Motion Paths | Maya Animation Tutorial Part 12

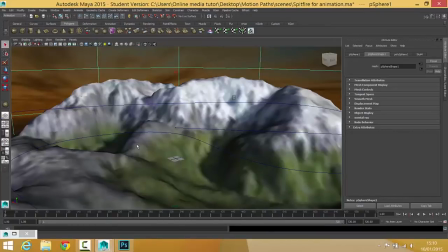[0:05]
Okay, so here we are again. We're just going to add another camera into this just to make the scene a little bit more interesting. Okay, and the first thing we're going to do is just put the camera in place.
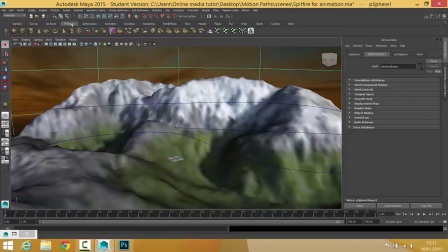[0:20]
So this time, because we've not got anything really happening with the camera, we're just going to create a camera. So there's no aim on this one. So I'm just going to go to create camera and choose camera. And again, like I did with the last camera, I need to get this in place first.
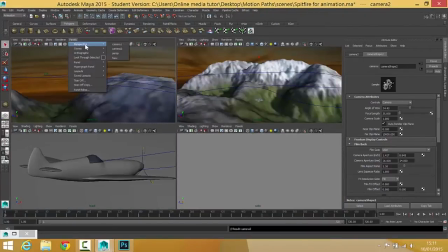[0:36]
So I'm going to go back into my top view. So that's orthographic top. And then I need to find the camera, which should be selected. So if I put my move tool on, there it is.
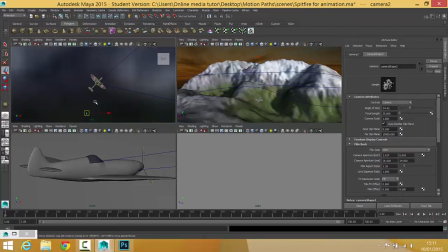[0:56]
I can now move it much closer to the plane. I'm going to zoom in. And I want it somewhere behind the plane, about there. For now, I can always edit it in a minute. I also need to look at it in the front view because it'll be too high.
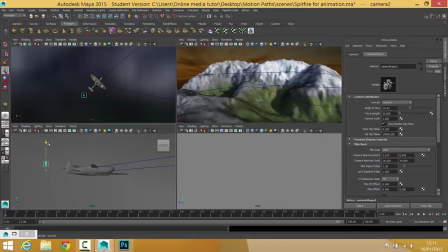[1:10]
There we go. Okay, so that's a good starting point, but it's not even looking the right way. So I just need to get that a little bit better as well. So I'm just going to rotate it around so it's looking at the plane.
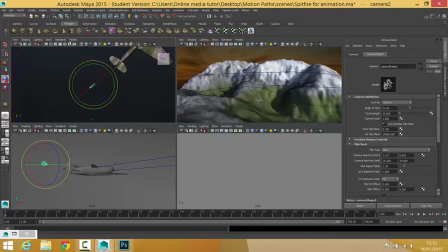[1:25]
Now, I'm going to go and look through that camera, and that's going to help me to line it up so that I'm 100% happy with it.
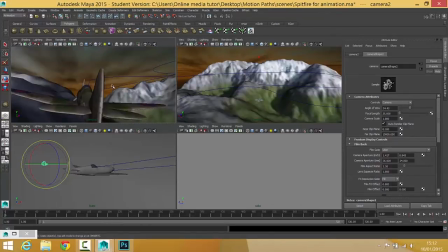[1:34]
So I'm going to go into camera two. And that's not a bad angle, but I think I can do better.
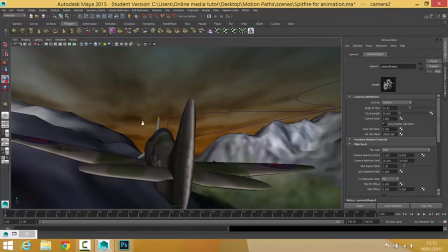[1:41]
So I'm just going to zoom out a little bit.
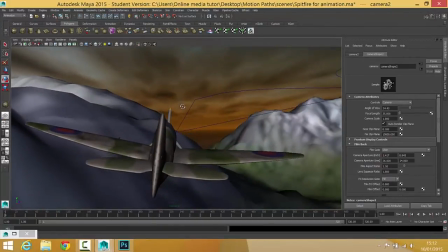[1:45]
Try and get fairly central, but I think I just want to be looking over to one side just to make it a slightly more interesting shot.
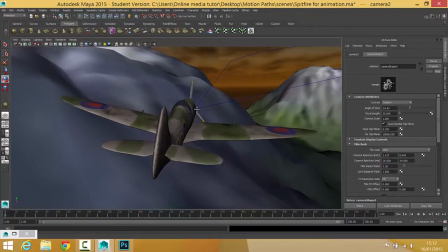[1:53]
About that. I'm trying to get it a bit more central in frame. About that. So I'm quite happy with that. So this is going to create hopefully quite a cool looking shot. Okay, now we need to be very careful. So we've got about to parent the camera to the plane as we've done with the aim in the previous video.
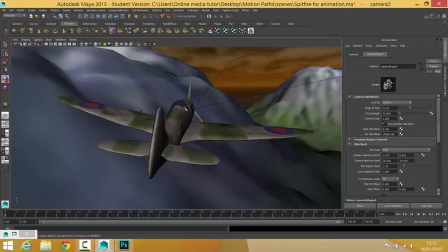[2:14]
But once you've done that, you need to be very careful not to look through this camera and edit it because it'll change where its initial position is and it'll only move relative to what the plane does. It'll never go back to the position that you had it in because we've not set any keyframes on it. Okay, so I'm happy with that. I'm now going to put this back into my top view.
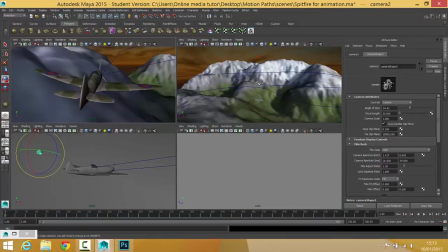[2:34]
In fact, no, I'm not because I want to preview it in a minute. So I'm just going to go into my perspective view, press F to frame my camera up.
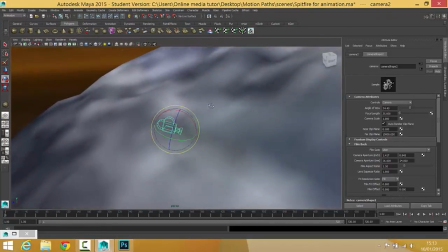[2:41]
So my camera's already selected.
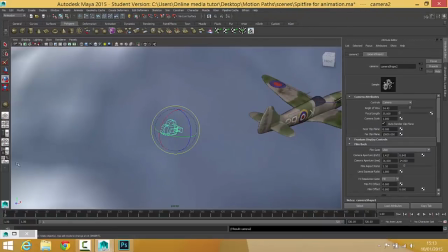[2:43]
Shift select the body of the plane and press P. And as I start to scrub through the animation, you'll see that the camera follows it.
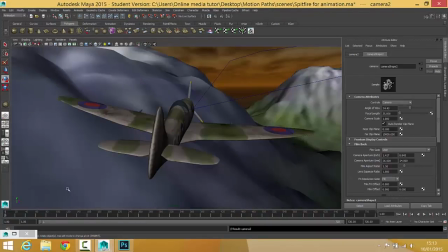[2:51]
Wicked. Right, back into t'other view. And then if I play it, you'll get an idea of what kind of animation we've created.
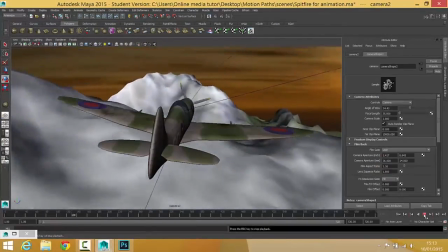[2:59]
So now we're sort of sitting behind this plane and we get a much more dynamic shot.
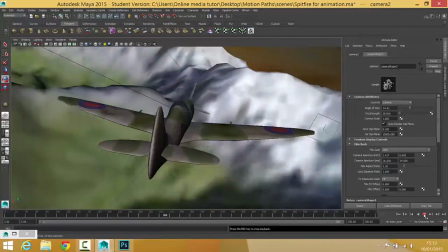[3:07]
Possibly some of the turns are a little bit harsh, which is making it look a bit less believable.
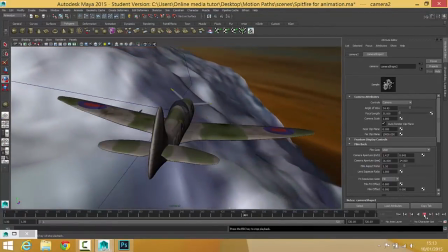[3:13]
But overall, a really nice looking shot. We've got these sort of rolling mountains in the background.
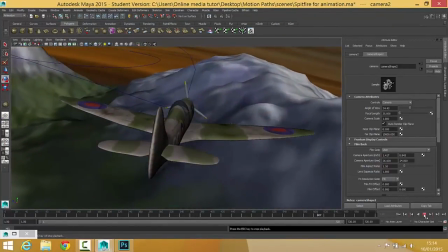[3:19]
We get really close to one, so it's looking really nice. Okay, so that's that one.
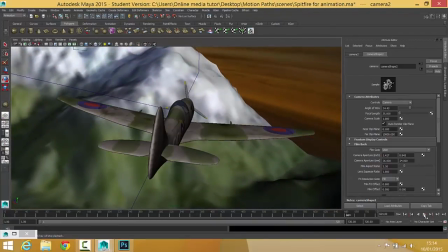[3:25]
Now, in the next video, we're actually going to change an attribute of the camera further. Because what I want in this camera is I want the plane to be in sort of nice sharp focus, but I want the background to be slightly out of focus. So we're going to use depth of field.
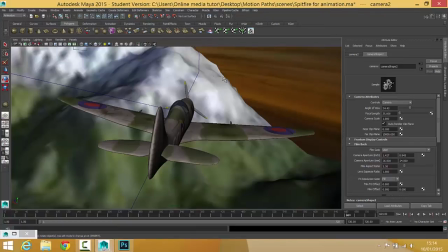[3:42]
And there are two reasons for this. One is because it looks cool, and the other one is because the texture map that I've got for the mountains is quite low resolution, so you can see in some cases like the pixels that are making it up,
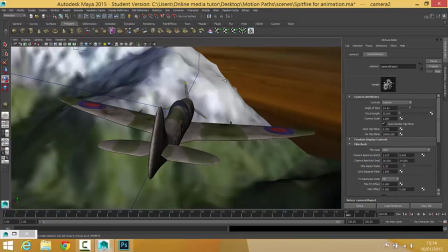[4:00]
which looks a bit crummy. So we're also going to be using this depth of field to hide that a little bit as well. Okay, so I will see you in the next video for that. I can't wait.